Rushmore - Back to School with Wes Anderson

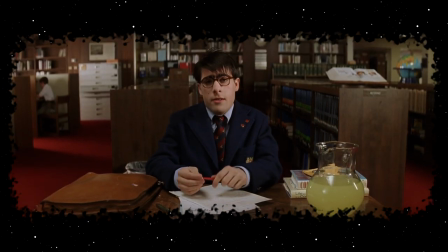(4:12)
It's easy to feel sympathy for Max knowing what it's like to ache for belonging in an adult world,
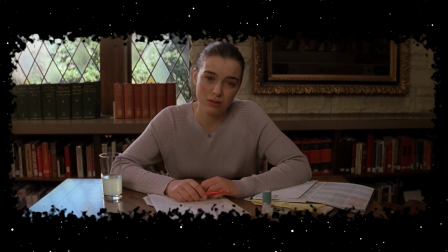(4:17)
and Olivia Williams is flawless at conveying hidden pain as she tries to distance herself from Max.
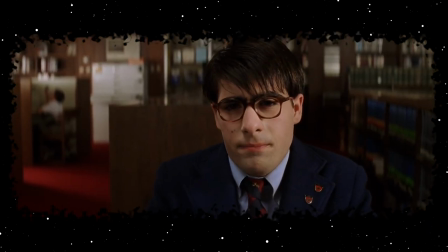(4:23)
It's a complex scene and, even though it's taking place in Anderson's artificial realm, the emotions feel honest.
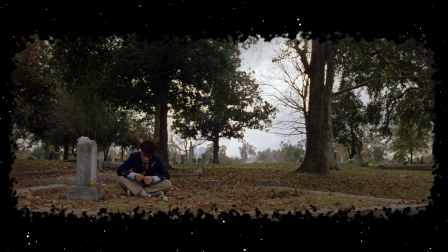(4:30)
That's the key distinction between this movie and Bottle Rocket. In Rushmore, Anderson succeeds at using cinematic artifice to capture genuine emotions.
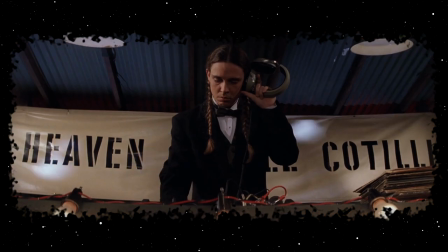(4:39)
Everything from the unbelievable special effects in Max's plays to the British Invasion soundtrack adds to the overall effect of the film.
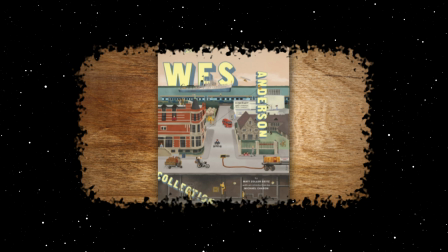(4:47)
In Matt Zoller cites his book, the Wes Anderson collection, he talks to the director about his use of artifice in the film.
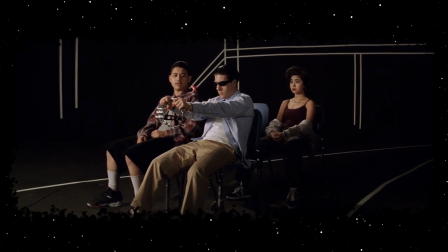(4:54)
Here's what Wes Anderson had to say.
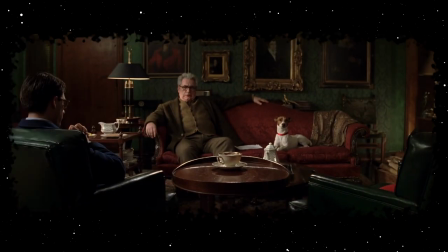(4:56)
In Rushmore, we had these curtains with the months projected on them, and my agent, who I love, was like, Yeah, you don't need that.
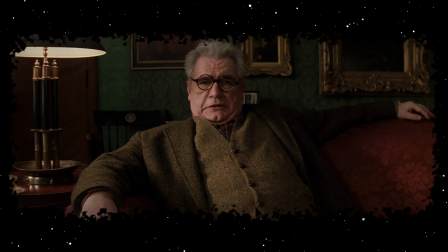(5:04)
That's just a show-off thing.
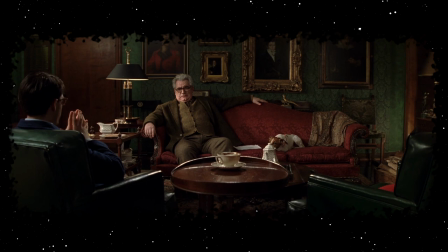(5:05)
It doesn't help, and it takes you out of the story and the reality of the movie, and I can tell there's a curtain on a movie set there, because it looks like a real thing.
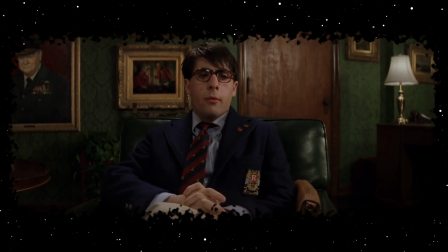(5:13)
And I said, it's supposed to look like a real thing. I know, but I can tell there's a curtain where you're shooting it.
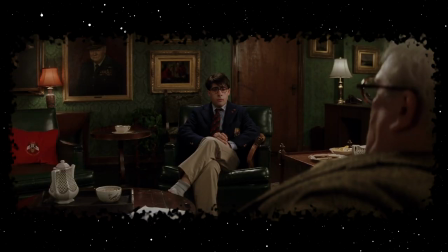(5:20)
I know. Yeah, but there's not supposed to be. It's supposed to be people.
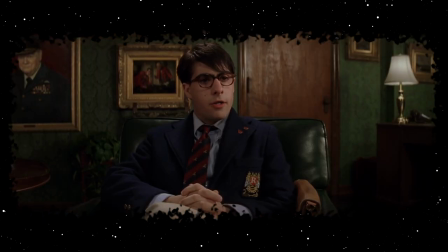(5:25)
Real people. And I said, well, I know that, yes, but I do want the curtain there.
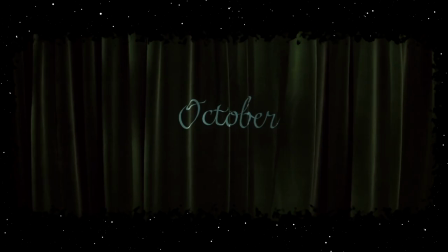(5:30)
It's just, what are you excited about when you see the movie?
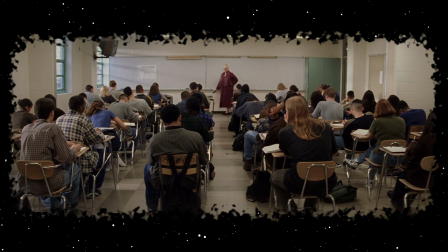(5:34)
For me, often what might take somebody else out of it is what I think is just the most beautiful thing.
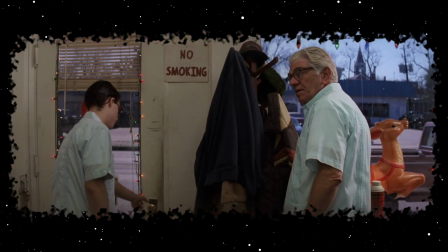(5:40)
And I'd rather have that. In fact, Anderson got to have more creative control for this film.
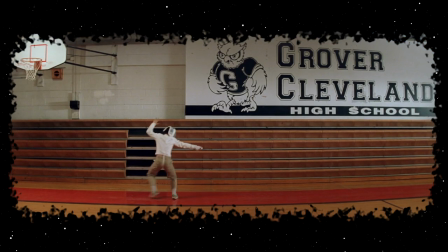(5:48)
For instance, he got to shoot the film in anamorphic widescreen, a 2-3-9 aspect ratio,
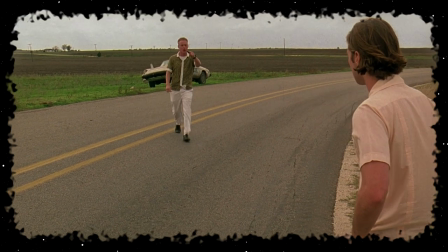(5:53)
which was something he wanted to do for Bottle Rocket, a film filled with Texas landscapes, but the idea was vetoed.
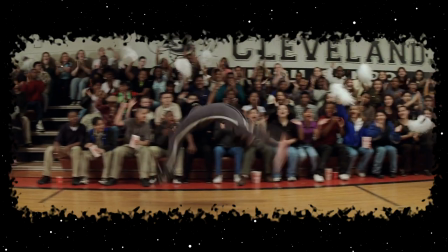(6:00)
This time it's not exactly an obvious choice, since the Rushmore script doesn't cry out for the widescreen treatment.
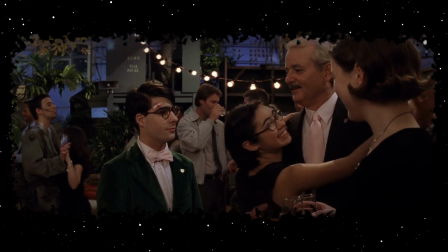(6:06)
It takes place mostly in schools, revolves around three characters, and perhaps most damningly,
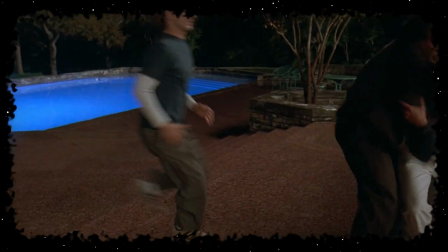(6:11)
it's a comedy. a genre usually better fit for the more square 1-8-5 aspect ratio.
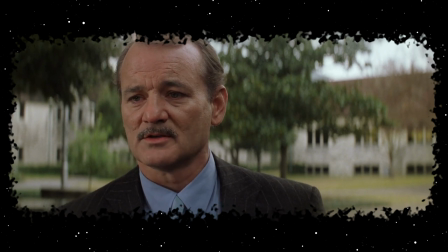(6:18)
However, Anderson uses the format to give the audience austere close-ups, where the actor's face only fills about a third of the frame.
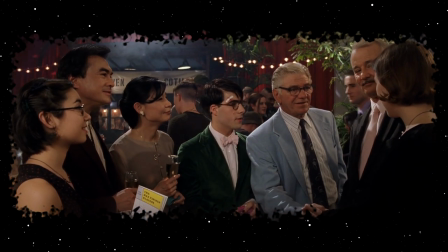(6:25)
He can also fit more characters into the frame at once, which lessens the use of shot-reverse-shot, an editing technique which can kill comedic timing.
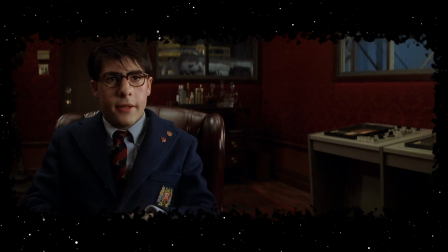(6:34)
Not to say that Anderson doesn't trust his editor, David Moritz.
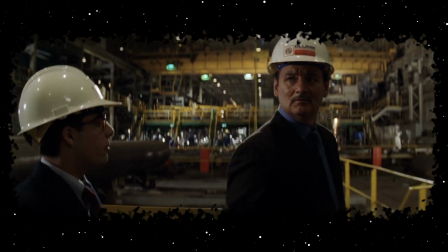(6:37)
The editing in this movie is way faster-paced, allowing time for more jokes and less time for awkward lingering.
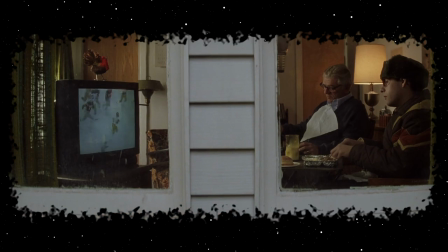(6:44)
The comedic montages are crammed with visual humor and reveal a lot about the characters.
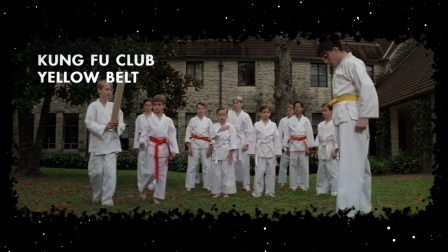(6:53)
The montage of all the school clubs at the beginning of the film informs the audience exactly what kind of dilettante Max really is.
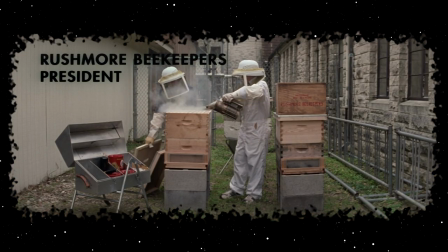(7:01)
It's clear that, out of all his extracurriculars, Max is genuinely passionate about his plays.
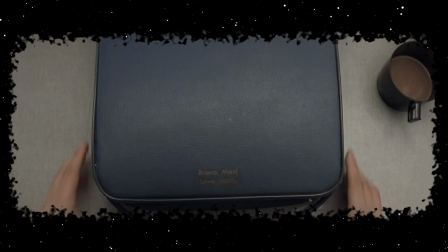(7:07)
He writes all of them on the typewriter the late mother gave him, and in the movie's grand finale,
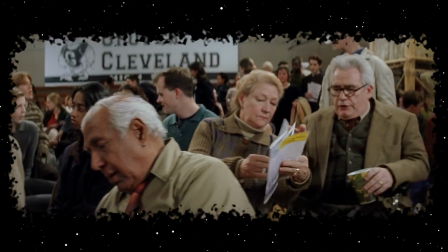(7:13)
uses his play to heal friendships and bring all the characters together. Even Rory Gilmore, I guess.
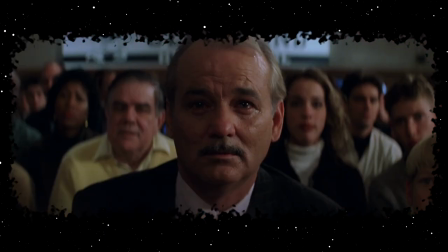(7:21)
The play brings Vietnam vet Herman Bloom to tears, giving the character a desperately needed catharsis.
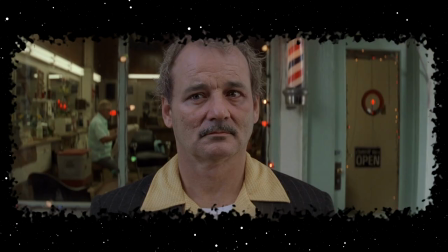(7:29)
Bill Murray's incredible at portraying all facets of Herman, from his deeply depressed ennui to his sudden explosions of anger.
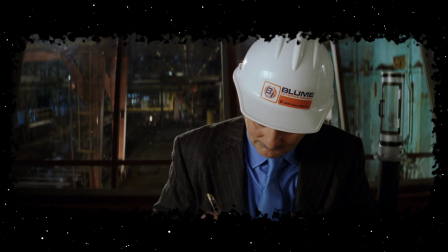(7:37)
Murray worked for Scale on the movie, doing it for around $9,000,
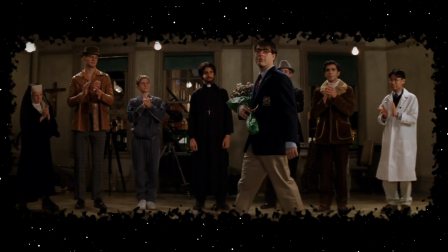(7:41)
and he's probably the biggest reason why a movie about oddballs at an elite private school was so successful.
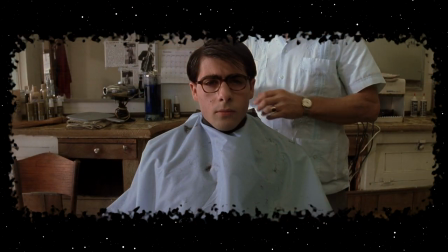(7:48)
Clearly Anderson's inherently drawn to stories about oddballs, Dignan, Max Fisher,
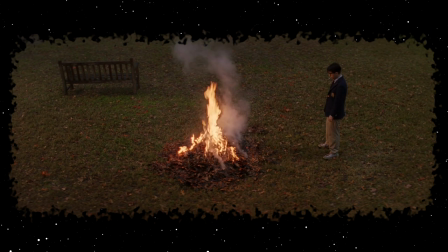(7:53)
etc., but a distinct feeling I had while watching Rushmore was melancholy. Both films have this kind of silent aching in them.
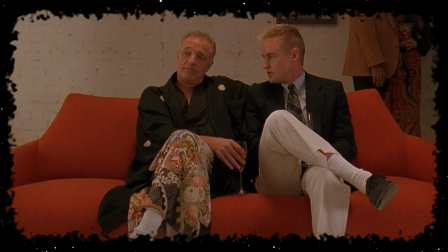(8:01)
Dignan wants to belong to a cabal of thieves, and Max yearns for Miss Cross.
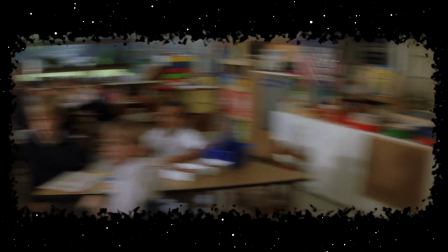(8:06)
It's a little deflating to see characters desire something that the audience knows is bad for them.
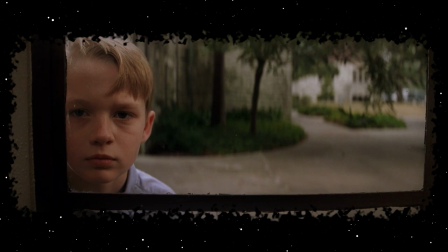(8:12)
Maybe it's because the story is partially inspired by reality. Owen Wilson was kicked out of his high school for cheating, mirroring Max's expulsion.